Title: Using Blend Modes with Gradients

So what other options do we have? Well, I'm glad you asked that question.
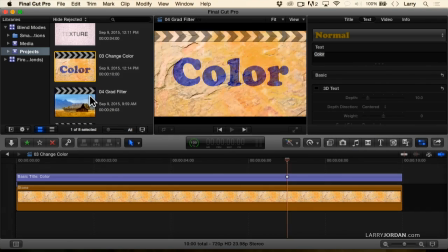0:11 Because look at what we can do now with blend modes. Here, for instance, is a very nice shot.
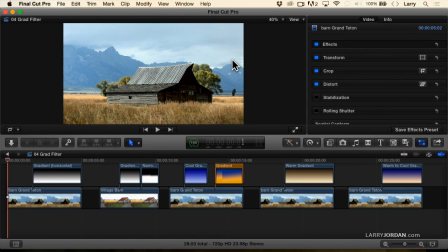0:19 This is an old barn sitting in front of the Grand Tetons. It's a lovely shot. It's actually a very famous barn in the West. It's kind of interesting. Has sort of an energy to it, but wouldn't it be nice if I could sort of make the foreground pop and make the sky have a little bit more interesting detail than those overhanging clouds? Well, this is a technique that was discovered almost a century ago by a photographer named Ansel Adams. He made it famous with his graduated filter. What this filter does is it's black at the top and clear at the bottom, and it shades from pure black to pure white from top to bottom, which allows you to change the look of the image. Now, he put this filter in front of the camera, but we can do it in post-production.
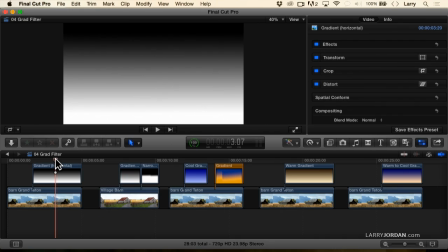1:07 And let me show you how this works. Here's the gradient. Notice that it shades from pure black to pure white. If I select the gradient and go to compositing and change it to overlay,
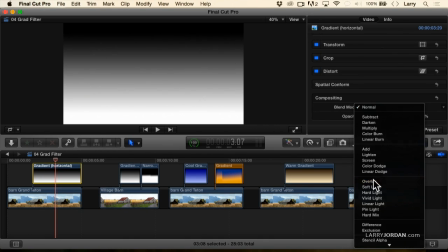1:21 watch what happens to the image in 2:1, woof. Notice how my foreground got a lot brighter,
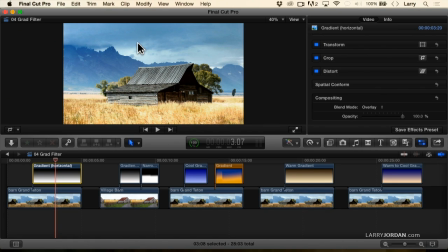1:30 and notice how I'm able to bring detail out in the clouds, and the midground doesn't change at all.
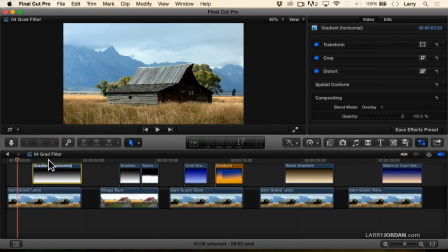1:36 This is before, not bad, and that's after, much better. Before and after.
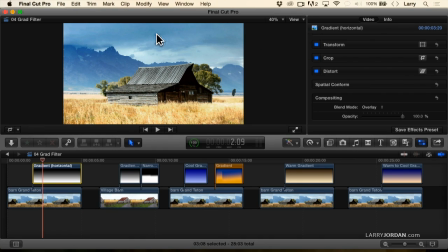1:46 By using overlay, we enhance the detail in the sky by darkening it just a bit, and we're able to enhance the foreground by lightening it. Let's try another example.
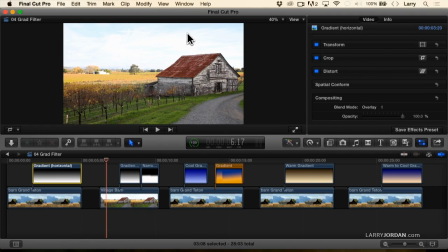1:59 Here, notice how the sky feels blown out, almost like it's too bright. Look at how the sun shines in the background, but doesn't shine in the foreground. What I want is to make the sky have some more detail, more interest,
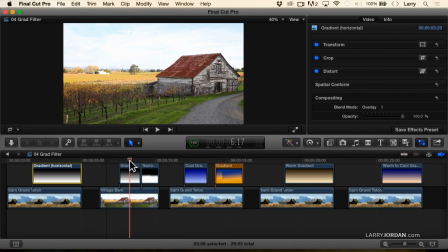2:15 decrease the background intensity, and brighten the foreground. I've got this gradient again, pure black to pure white, shading down.
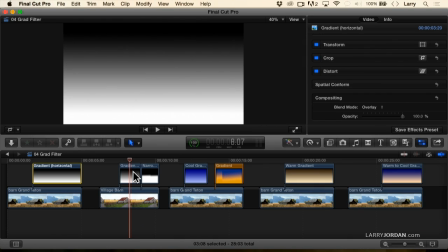2:22 I can create this in Photoshop, or I can create it inside Premiere, or I can create it inside Final Cut.
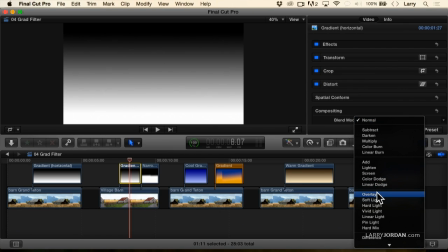2:27 With the gradient selected, let's change this to overlay, and look at the difference.
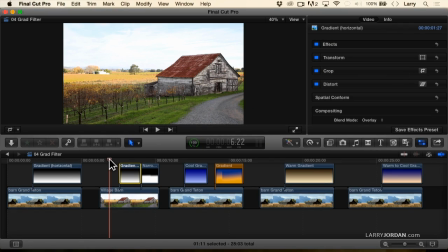2:33 This is before, this is after. Look at before, how dark this is, how washed out the sky is, and after.
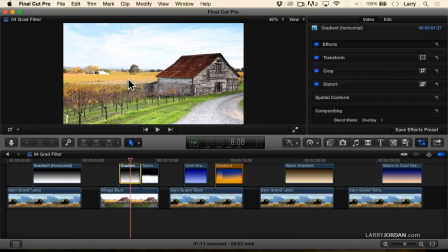2:43 We've got blue in the sky, we see details in the clouds, we minimize the brightness of the background, and we improve the brightness of the foreground. You'll find these grad filters are useful whenever you're doing wide shots, where you've got the sky in the shot and something in the background. The grad filter allows us to darken and enrich the sky, and at the same time, lighten the foreground. But we don't have to just work with black and white. We can actually work with colors. Let me show you.
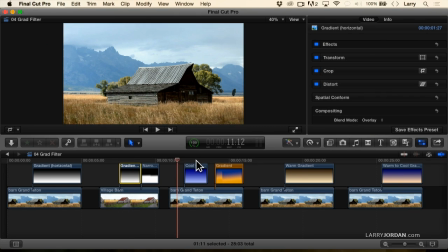3:15 Here we're back to our barn in front of the Tetons again, and now I've got a color gradient that goes from dark blue at the top to light blue at the bottom.
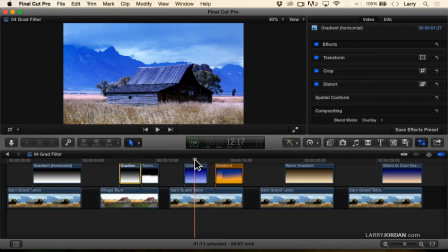3:24 When I put my playhead in the middle of it, look at the change. Notice how we still pick up the detail in the sky, but everything's gone blue just before the rain sweeps in, as the wind starts to pick up.
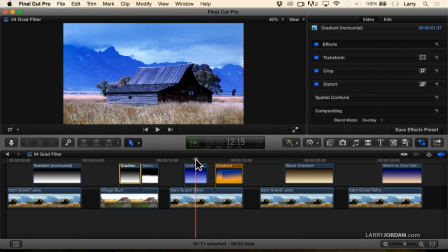3:37 Okay, this is just the regular shot, but now a more enhanced, maybe it's in moonlight, maybe whatever, but we're seeing more of the sky in blue, and we're seeing a diminishing of the foreground.
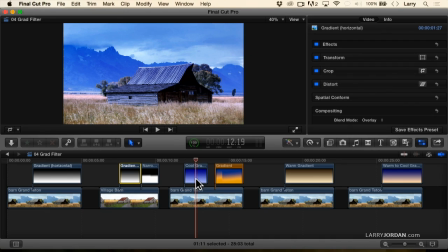3:54 It just gets colder. But we don't have to work with blue. Notice here I've got gold at the bottom, dark blue at the top. When I put my playhead in the middle of it, look at how we've made this wheat so much richer.